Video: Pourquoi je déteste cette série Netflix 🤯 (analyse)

Ici, au-delà du fait que ça parle du métier de vidéaste, moi ça m'intéresse forcément. Mais je pense que ça intéresse tout le monde parce qu'on ne sait tellement pas à quoi ressemble la vie d'un tennisman. Et on ne sait tellement pas non plus comment ça fonctionne de tourner des vidéos professionnelles un petit peu comme Netflix. donc là il dévoile tout le processus au départ et forcément moi quand j'ai vu ça je me suis dit j'ai hâte de voir ce que vont donner les vidéos professionnelles en mode Netflix j'ai hâte de voir ce que vont donner ces matchs jusqu'à quel classement il va pouvoir aller et pour la petite histoire à ce moment là quand il a annoncé qu'il cherchait un vidéaste pour le suivre à plein temps sur le circuit ATP ça m'a vraiment titillé je me suis dit c'est parfait moi j'adore la vidéo et j'adore le tennis donc j'ai contacté Arthur son frère pour postuler on s'est appelé et on a conclu tous les deux que effectivement ça ne me correspondait pas parce que j'ai déjà mon entreprise j'ai des formations qui me prennent pas mal de temps donc je pouvais pas me consacrer à 100% à Jules. Au final il a recruté un super vidéaste qui s'appelle Baptiste et maintenant on va pouvoir analyser le storytelling des vlogs actuels. Pour analyser le storytelling de ses vlogs actuels et vous allez voir que vous pourrez vous aussi utiliser ces techniques.
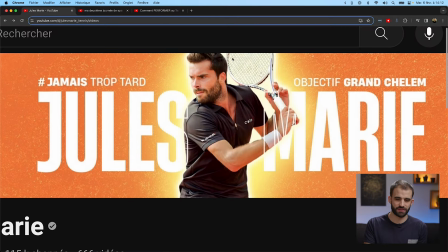(9:22)
On va regarder une de ses dernières vidéos. Je rappelle un petit peu le contexte, il s'était fixé en fait objectif grand chelème quand il a repris le circuit il y a deux ans. C'est à dire qu'il voulait monter au classement pour pouvoir se qualifier à l'un des quatre grands chelèmes de l'année. Et c'est quelque chose qu'il a enfin réussi à faire au bout de deux ans, récemment à l'Open d'Australie.
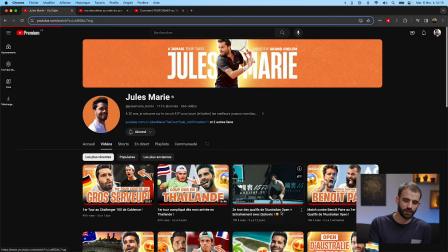(9:38)
Donc on va prendre pour exemple la vidéo où il joue son deuxième tour de qualif à l'Open d'Australie, non pas contre Djokovic, mais dans laquelle il s'entraîne avec Djokovic. Alors déjà ce qui est bien dans ces vidéos, c'est qu'on a toujours une petite intro qui nous montre ce qu'on va voir dans la vidéo donc on est en australie voilà
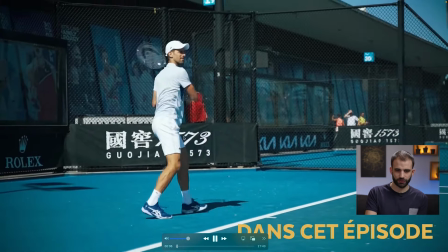(9:54)
on voit un match de jules avec un bout de score puis un entraînement avec Djokovic et effectivement Djokovic qui
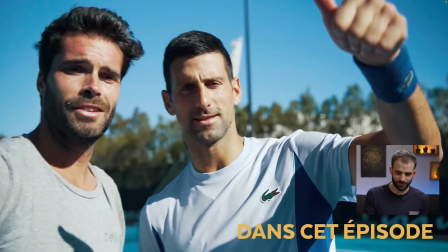(10:02)
dit le fameux salut les breakers donc c'est voilà c'est un peu la phrase fétiche de jules effectivement il appelle ses abonnés les breakers parce qu'au tennis on parle souvent de break et au final c'est devenu sa marque de fabrique ça peut paraître un peu cul cul mais mais moi je trouve ça hyper intéressant, parce que maintenant on identifie le terme Breakers à Jules-Marie. Donc ça crée une communauté encore plus marquée, il y a un côté un peu lien affectueux entre Jules et les Breakers.
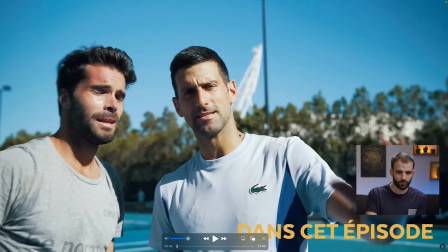(10:28)
Et le fait que Djokovic dise « Salut les Breakers », on se dit « Déjà, il a joué avec lui et Djokovic a parlé face caméra, mais en plus, il prononce le terme Breakers », ça crée un sentiment de proximité avec Djokovic. Donc c'est super bien vu d'avoir fait ça et de l'avoir mis dans le teaser d'intro.
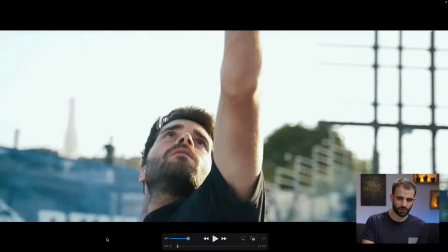(10:42)
Ensuite, après le teaser d'intro, on a le générique de début, qui est toujours le même. donc là pour le coup ça fait très Netflix comme le générique d'intro d'une série Netflix
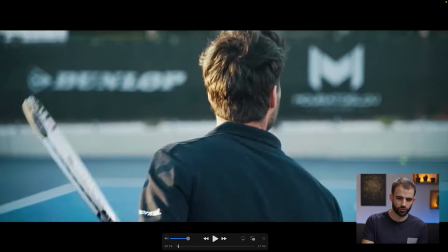(10:50)
ça permet d'identifier encore plus les vidéos de Jules surtout que là dans le générique on le voit on
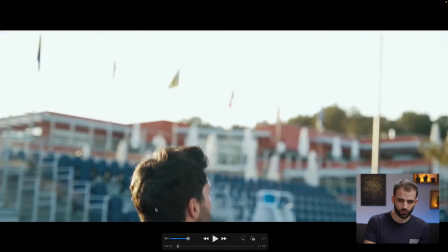(10:55)
voit son visage moi je suis pas toujours fan des génériques d'intro surtout pour les vidéos qui sont relativement courtes
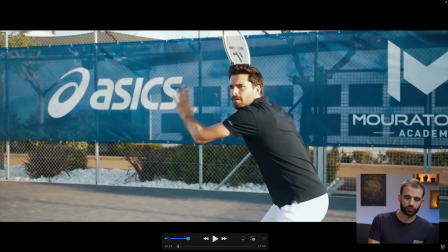(11:00)
parce que je trouve que ça casse un peu le rythme et le fait de mettre tout le temps un générique d'intro qui est tout le temps le même je trouve que ça perd son intérêt ça perd en créativité là ici on est sur des vidéos qui durent
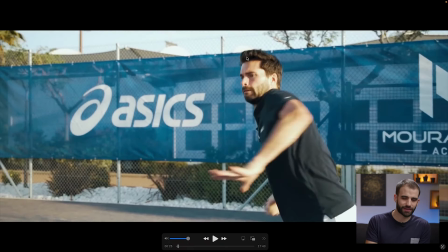(11:11)
ici 21 minutes ça permet de bien rentrer dans la vidéo on se pose tranquille et surtout,
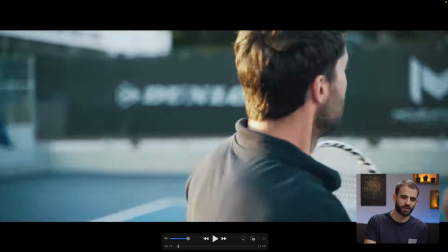(11:17)
on voit Jules et son visage. Donc il faut vraiment qu'il y ait de l'humain dans un générique comme ça, parce que sinon, s'il n'y avait par exemple que du plan drone, on s'ennuierait.
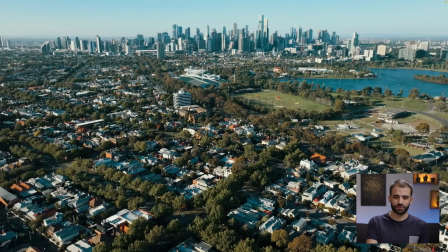(11:24)
Et voici comment démarre l'épisode, vous allez voir, il y a vraiment tous les ingrédients.
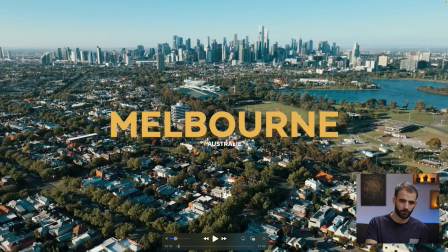(11:28)
Donc déjà, on commence par un plan drone, un beau plan drone où on voit Melbourne, et on affiche où on est, Melbourne en Australie. Donc ça, c'est vraiment un plan de contexte qui est primordial, quel que soit le contenu. Ici, je vous parle de vidéos de sport, mais sachez que les conseils peuvent s'appliquer aussi à d'autres types de vidéos. donc on présente le contexte
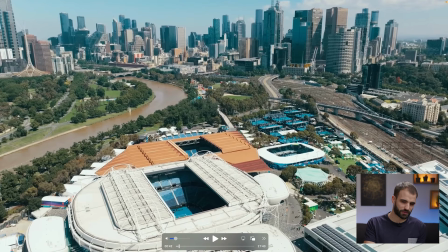(11:46)
ensuite un deuxième plan drone un peu plus serré là pour présenter cette fois ci le contexte de l'open d'australie et ensuite on va aller
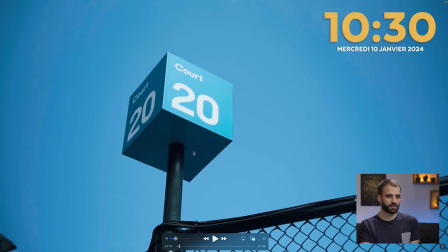(11:52)
sur du plan de plus en plus serré mais qui continue à présenter le contexte c'est à dire là on est sur le cours 20 à l'open
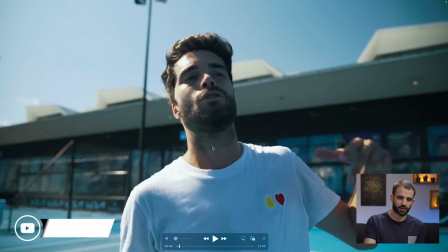(11:59)
d'australie on voit les balles de l'open d'australie et on arrive sur jules donc en termes d'image c'est un démarrage parfait
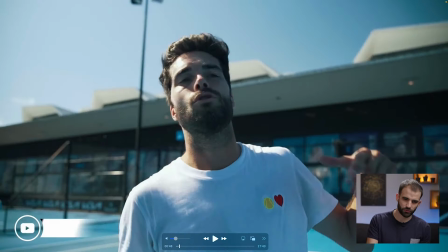(12:05)
on part du plus large pour arriver au plus serré sur notre sujet maintenant on va analyser ce qui se passe en termes de son
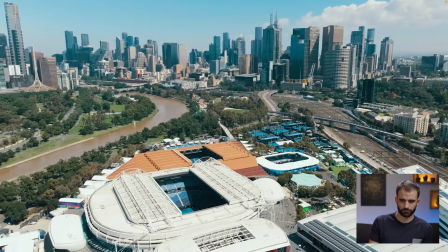(12:11)
on démarre avec uniquement de la musique et on entend rapidement Jules qui nous dit salut les breakers.
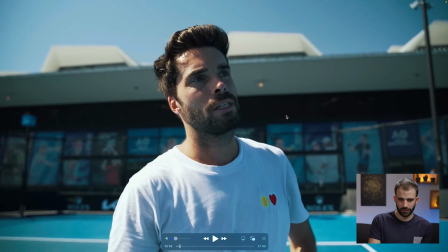(12:18)
Pour moi ça c'est la plus grosse différence avec Breakpoint et c'est l'atout majeur des vidéos de Jules c'est qu'il parle en face caméra mais il parle en face caméra pas dans un studio de tournage à la fin de la journée ou à la fin de la semaine d'une manière posée avec du recul sur les événements. Il parle vraiment pendant que ça se passe donc là il est sur le cours d'entraînement et il nous explique ce qu'il va faire.
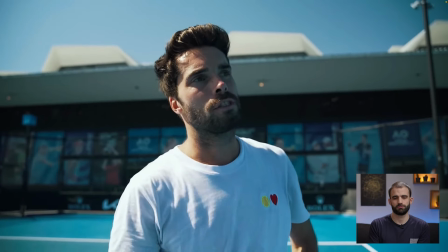(12:37) Donc là entraînement avec Terrence Atman, un français qui est 100... je sais plus 140
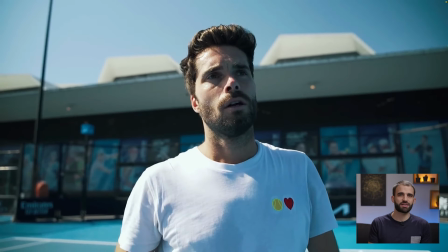(12:46)
Donc ici, encore une fois, il nous partage les infos au fur et à mesure qu'il les a. Et ça, ça nous donne vraiment l'impression d'être avec lui en Australie, comme si on était dans son sac à dos, et qu'il nous disait au fur et à mesure les infos qu'il reçoit et ce qu'il en pense. Alors que s'il nous faisait une analyse bilan à la fin de la semaine avec du recul, on se dirait « Ok, c'est bien mec, t'as vécu un truc de ouf, mais j'étais pas là, j'étais pas inclus dans l'aventure.
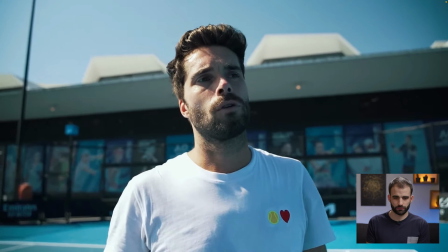(13:08)
» Ensuite, il nous explique qui est son prochain adversaire. contre contre contre contre contre le suisse et
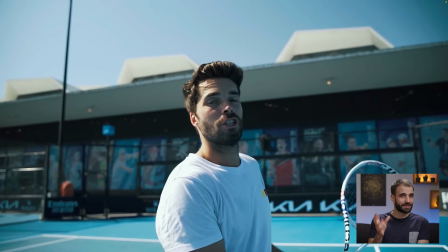(13:16)
là c'est fait tellement spontanément qu'il a carrément oublié le nom du gars et c'est baptiste le vidéaste qui doit lui rappeler et ça c'est génial qu'il les laisser au montage parce que on se dit ok on est vraiment avec lui là il n'a pas fait une mise en scène où il présente les choses d'une manière complètement lisse
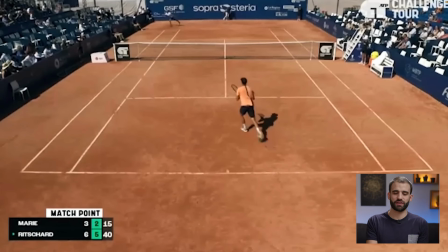(13:30)
et épurée ensuite il nous donne des indications sur comment il va jouer son adversaire parce qu'il le connaît déjà il a déjà fait
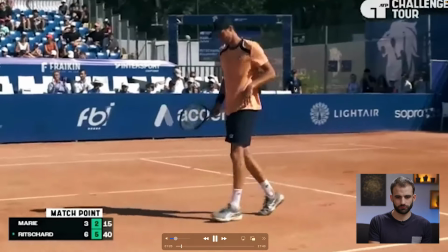(13:36)
un match contre lui d'ailleurs on voit les images il tape très très fort gros service gros coup droit et revers solide
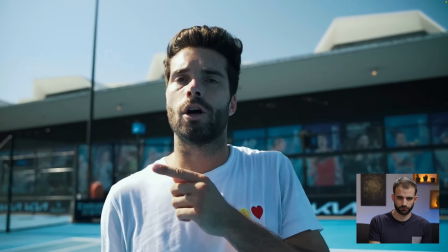(13:43)
et est aussi puissant mais moi concours quand même donc faudra aller chercher le revers je pense je trouve que c'est hyper précieux parce que on n'a pas accès en général à ce qui se passe dans la tête d'un joueur en termes tactiques et encore moins ce qui se passe avant le match là il se dévoile il prend le risque en plus que ses futurs adversaires comprennent la façon dont il prépare les matchs bien sûr les vidéos sont diffusées après les
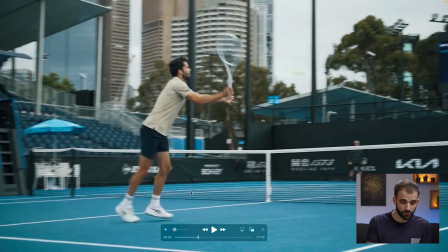(14:02)
matchs mais quand même c'est fort appréciable justement en ce qui concerne les matchs alors je vais pas analyser tout en détail parce que ça
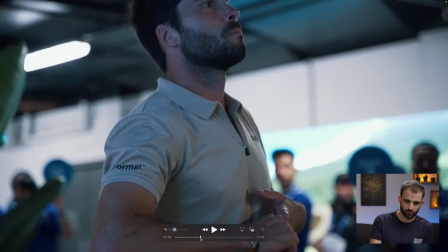(14:09)
serait trop long mais en gros on a aussi des séquences musicales avec juste jules qui se prépare qui réfléchit il n'y a pas besoin de l'avoir
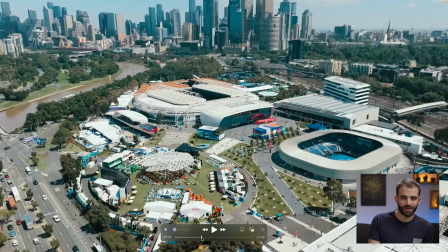(14:16)
tout le temps en face caméra non plus c'est un subtil équilibre et quand le match arrive on a déjà les infos d'avant match sur
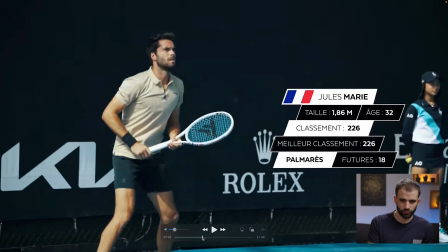(14:22)
justement le classement de jules avant le match mais surtout les infos de son adversaire donc là on voit que c'est quelqu'un qui a 29 ans
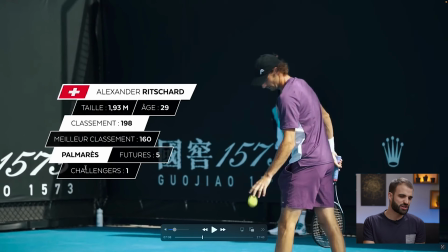(14:30)
qui est classé 198 donc pas très loin de Jules. Et moi j'aime bien avoir ce genre d'éléments parce que là on est dans du concret, dans des données précises. Et je trouve que ça participe aussi au contexte.
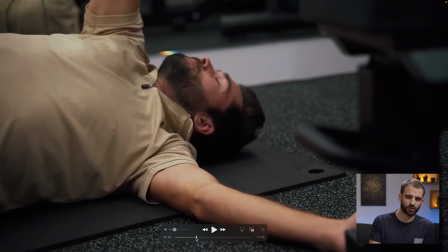(14:40)
Là où quand Jules témoigne en face caméra ou alors quand on a des séquences d'illustrations avec de la musique, on va plus être sur de l'émotion.
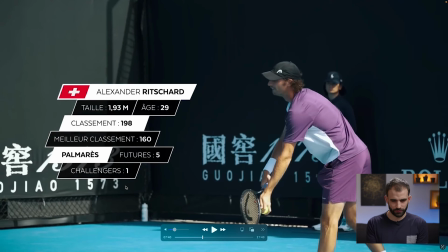(14:47)
Quand on a ce genre de texte à l'image, on est sur du contexte et c'est très important d'en avoir aussi. Tout comme le score du match quand le match commence.
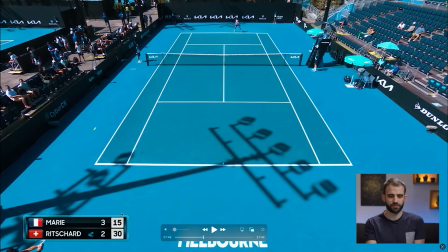(14:55)
Par exemple dans le Breakpoint sur Netflix, on ne voit jamais le score du match comme c'est diffusé à la télé. Je pense dans une logique d'esthétisme avant tout.
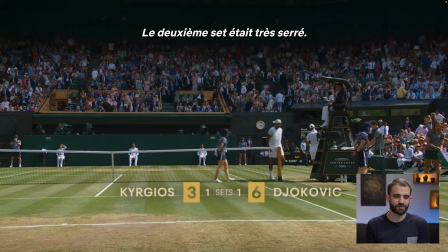(15:02)
Ils mettent juste le score à la fin de la séquence mais moi personnellement ça me perd. J'ai envie de savoir à quel moment du match on est.
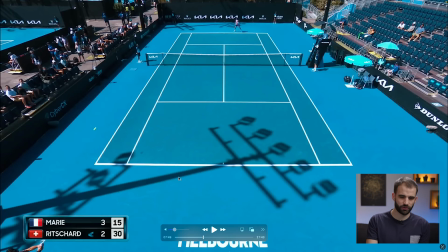(15:07)
Ici c'est le cas et pour ajouter du storytelling aux séquences de matchs, ce que fait Jules dans ses vidéos est super intéressant. Alors là ils l'ont pas fait pour l'Open d'Australie je sais pas pourquoi parce qu'apparemment ça a été compliqué d'avoir les droits des images vu qu'on est sur un grand chelem.
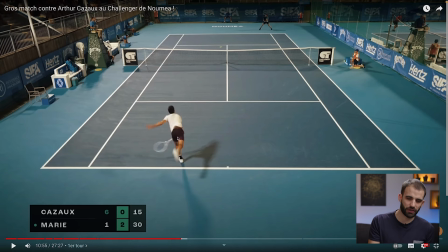(15:20)
Par contre ce qu'il fait dans la plupart de ses vidéos c'est qu'il va commenter en voix off ses matchs comme s'il les découvrait en temps réel comme un commentateur.
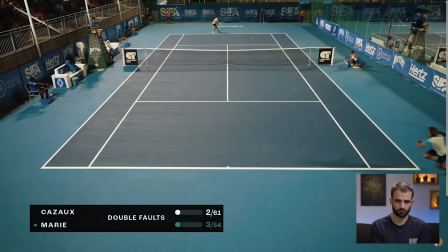(15:29) 0-30 là, en danger. Elle est passée ses premières. Là, je pousse la balle en revers. C'est fou, alors, au lieu de m'engager, j'ai bien servi, j'ai la balle neutre, et je m'en sers pas, là, c'est dommage.
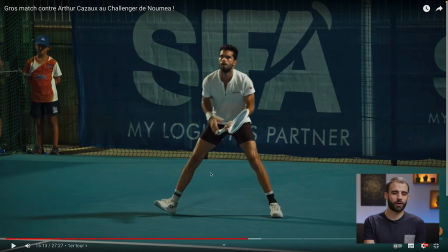(15:40)
Moi, ce que j'aime bien, c'est qu'il n'est pas omniprésent dans son commentaire. On a le temps de regarder ce qui se passe, de regarder le point, mais il nous donne quand même des petits éléments sur comment il se sentait à ce moment-là, comment jouer l'autre.